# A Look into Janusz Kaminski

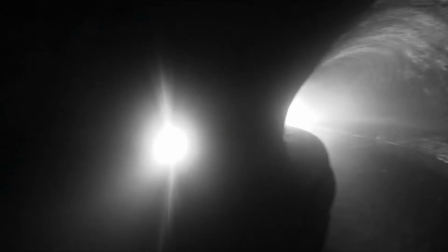One reason for the unique look of this film is Janusz's ideology regarding film.
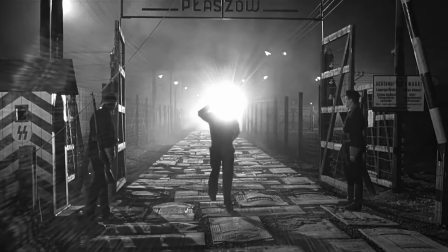In a 2007 interview, Janusz said,
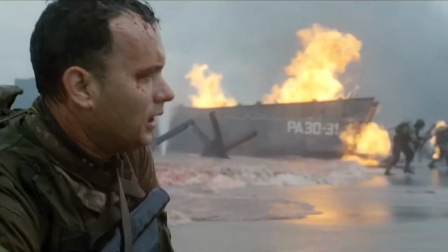The cinematographer needs to understand the script and translate words into images.
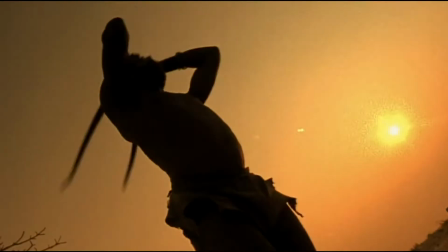Regrettably, many of us often fail to resist the desire to produce beautiful shots.
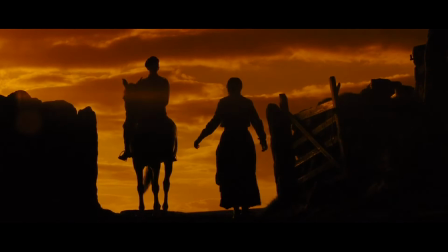It's a mistake. The cinema is like life. It's not always beautiful.
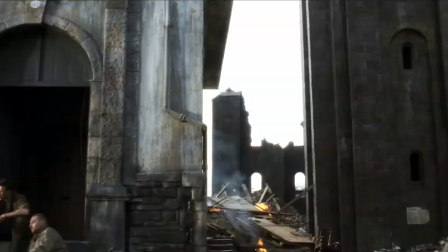That's why you need to have real-world images under your eyelids to recreate reality in the studio.
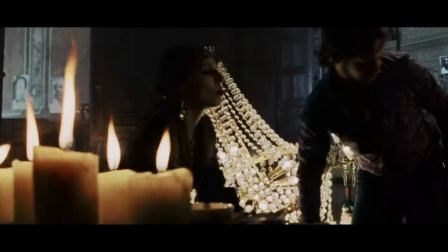And this is exactly how Janusz created Schindler's List.
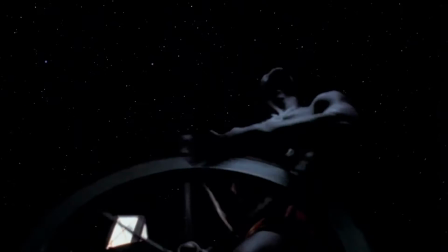Through research,
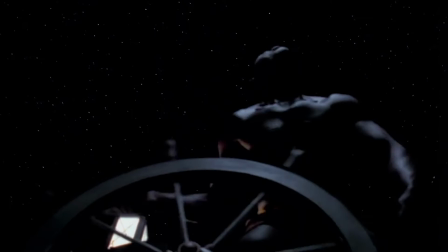Janusz stumbled across many black and white photographs and used them as inspiration for the film.
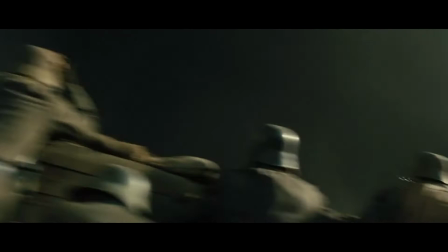These photos are what led Janusz to make the film in black and white, hoping to get as close to reality as possible.
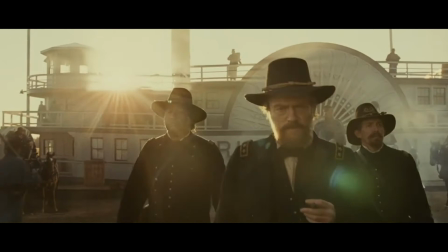This naturalistic air is often the key to Janusz's films.
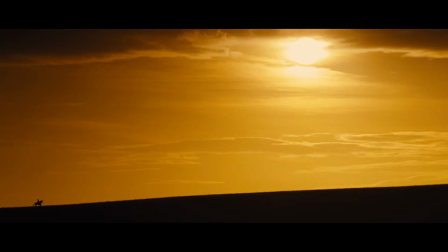In films like Schindler's List and Saving Private Ryan,
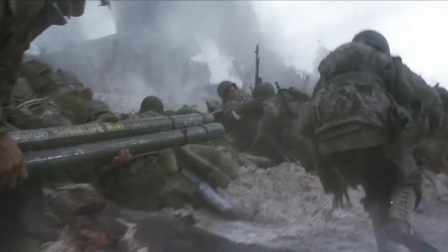Janusz took a documentary-esque style to shooting them.
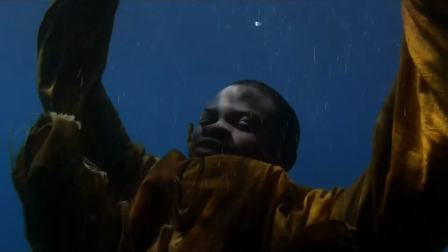Schindler's List is known for many, many different iconic scenes,
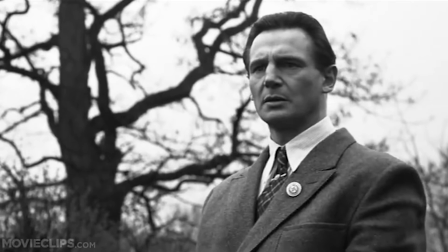but one of the most iconic is the scene with the little girl in red.
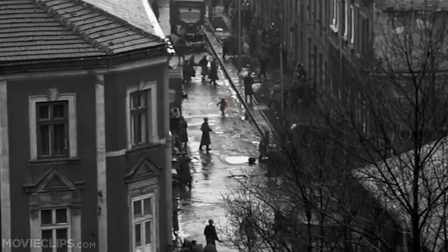In this scene, we can see Janusz's approach to a more documentary-like style.
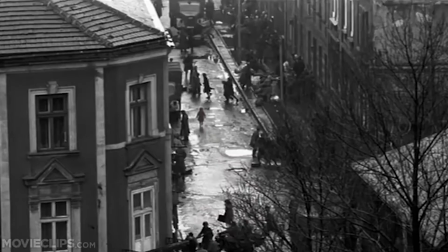The first thing we see is Oskar Schindler, the film's protagonist.
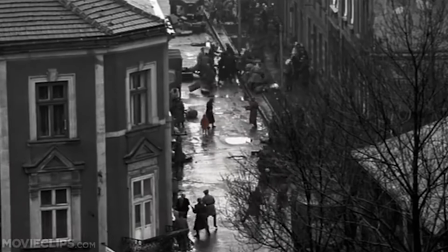Already, the film looks very raw, kind of grainy.
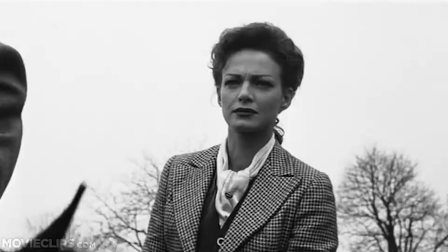The lighting is rather plain and gives it a very real look.
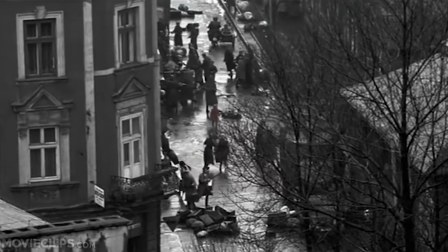The next shot exactly shows Janusz's style.
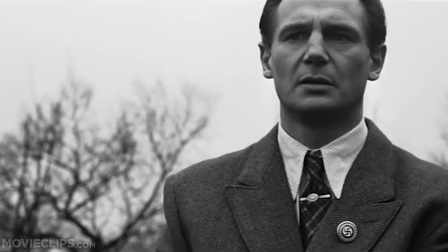The shot again is raw and grainy, and this time even slightly out of focus.
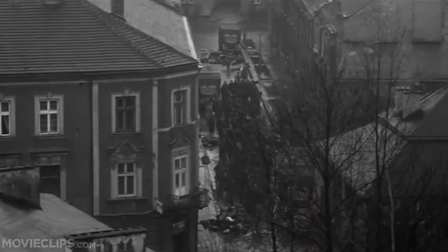The film looks old and worn down, as if it had survived through the years, but hasn't been handled with care.
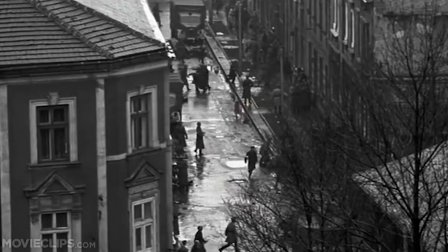The subject isn't clear aside from the unique pop of color in the little girl's coat.
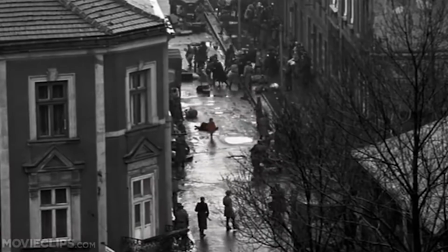The camera itself is a little shaky, with choppy camera movement, trying to stay on the little girl.
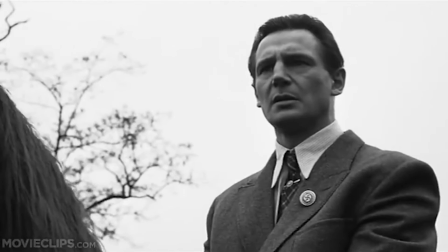We then go to a shot of Schindler and Victoria Klonowska.
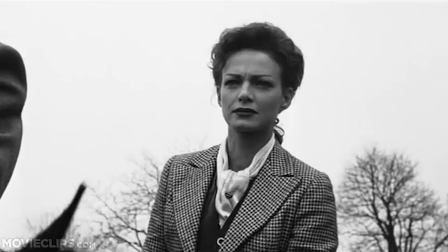First, we are on Victoria, but as she looks to Schindler to see his reaction to the little girl, the camera uses a choppy motion to look at Schindler as well, Like a documentary,
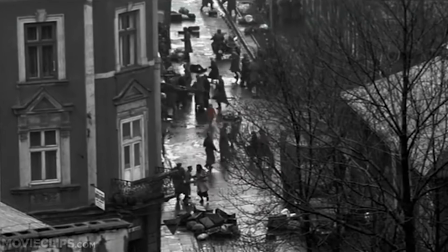camera operator switching from subject to subject to get raw,
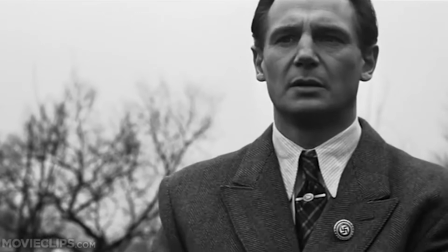immediate reactions. Camera movement motivated by the actors.
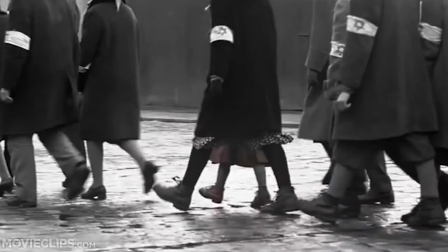Again, we have another tight telephoto lens shot following the little girl.
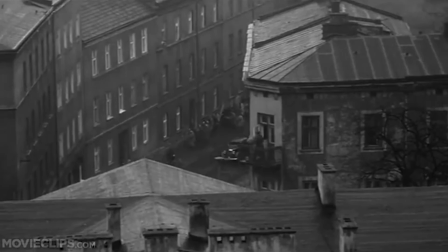it's clear the camera operator is far away understandably so as one would
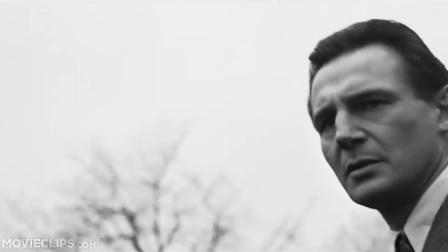want to stay as far away from such brutal action as possible next once
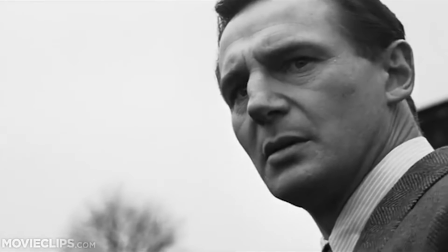again the camera pans searching for the little girl and following her once she's found
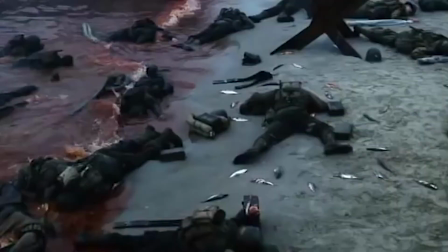To reach his goal of making films as similar to real life as possible,
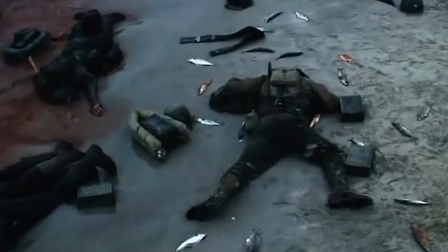Janusz even goes so far as to experiment with different lighting
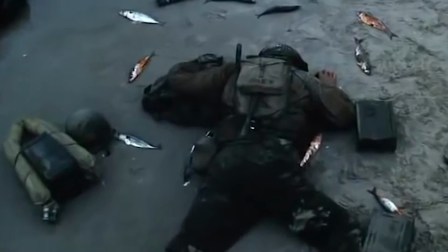styles that most filmmakers make sure to stay away from.
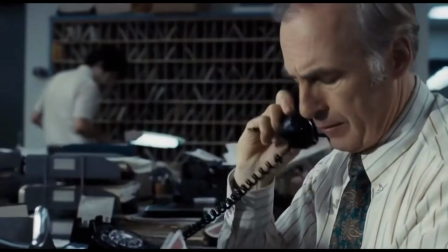In the 2017 film, The Post, Janusz did just this.
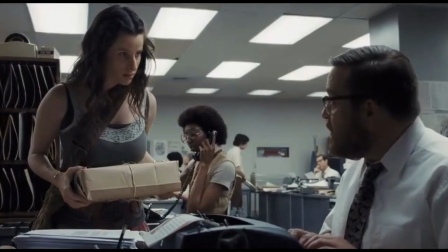He decided that to make the film as realistic as possible,
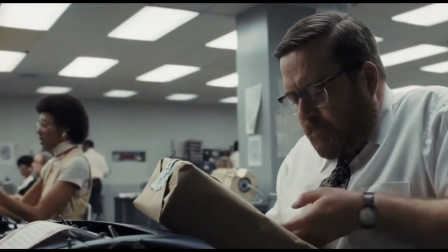he really wanted to stick true to what an office lighting looks like,
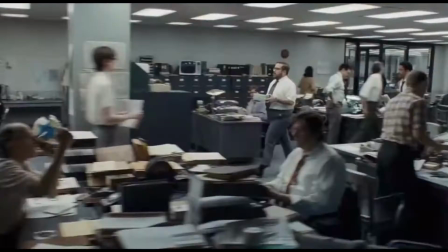and that is the overhead lighting.
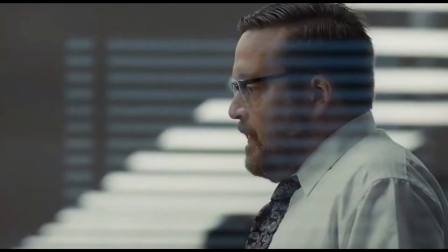Many filmmakers always warn against overhead lighting.
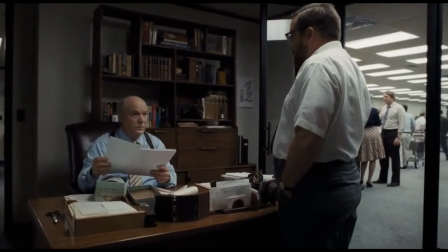as it creates shadows under the character's eyes and other places.
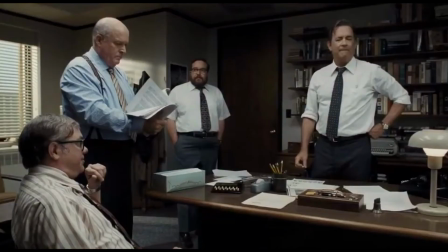But, Janusz wanted to be as true to life as possible, a running theme throughout his films.
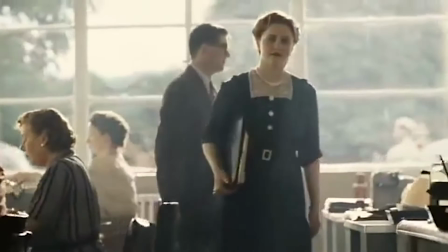But, even in an earlier film like Saving Private Ryan, Janusz didn't use this overhead lighting.
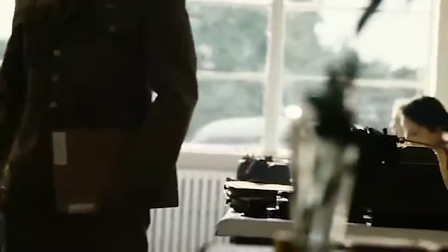Juxtaposing the post's office lighting with that and Saving Private Ryan, The difference is extremely evident.
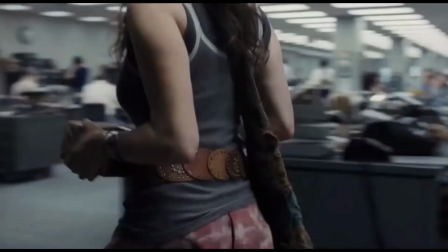The post is a lot more saturated and brighter,
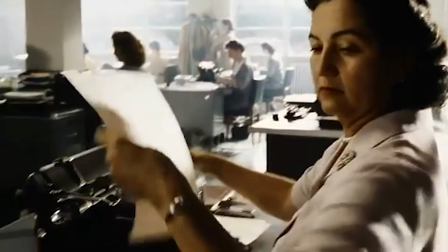whereas Saving Private Ryan is dark and dramatic.
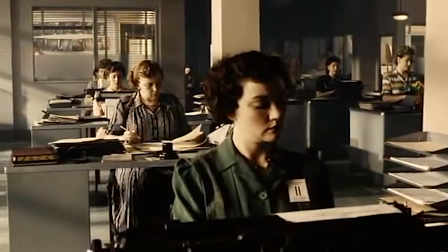The tones of these two movies are very clear, and that is clear through the lighting.
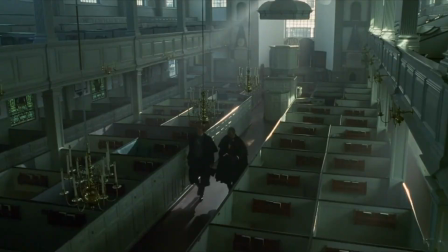Janusz's films are easily household names across the USA, as well as the rest of the world.
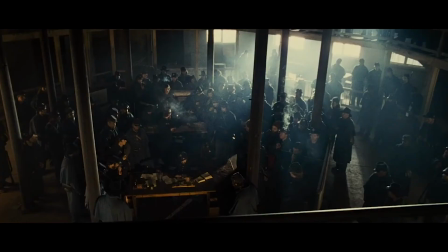And as the times are changing, and CGI is becoming more and more a regular part of filmmaking,
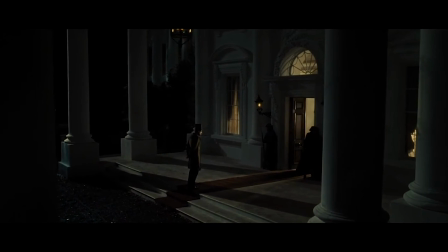Janusz is also out there learning more so that he can still be at the forefront of the filmmaking world.
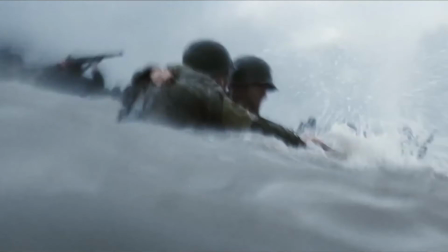You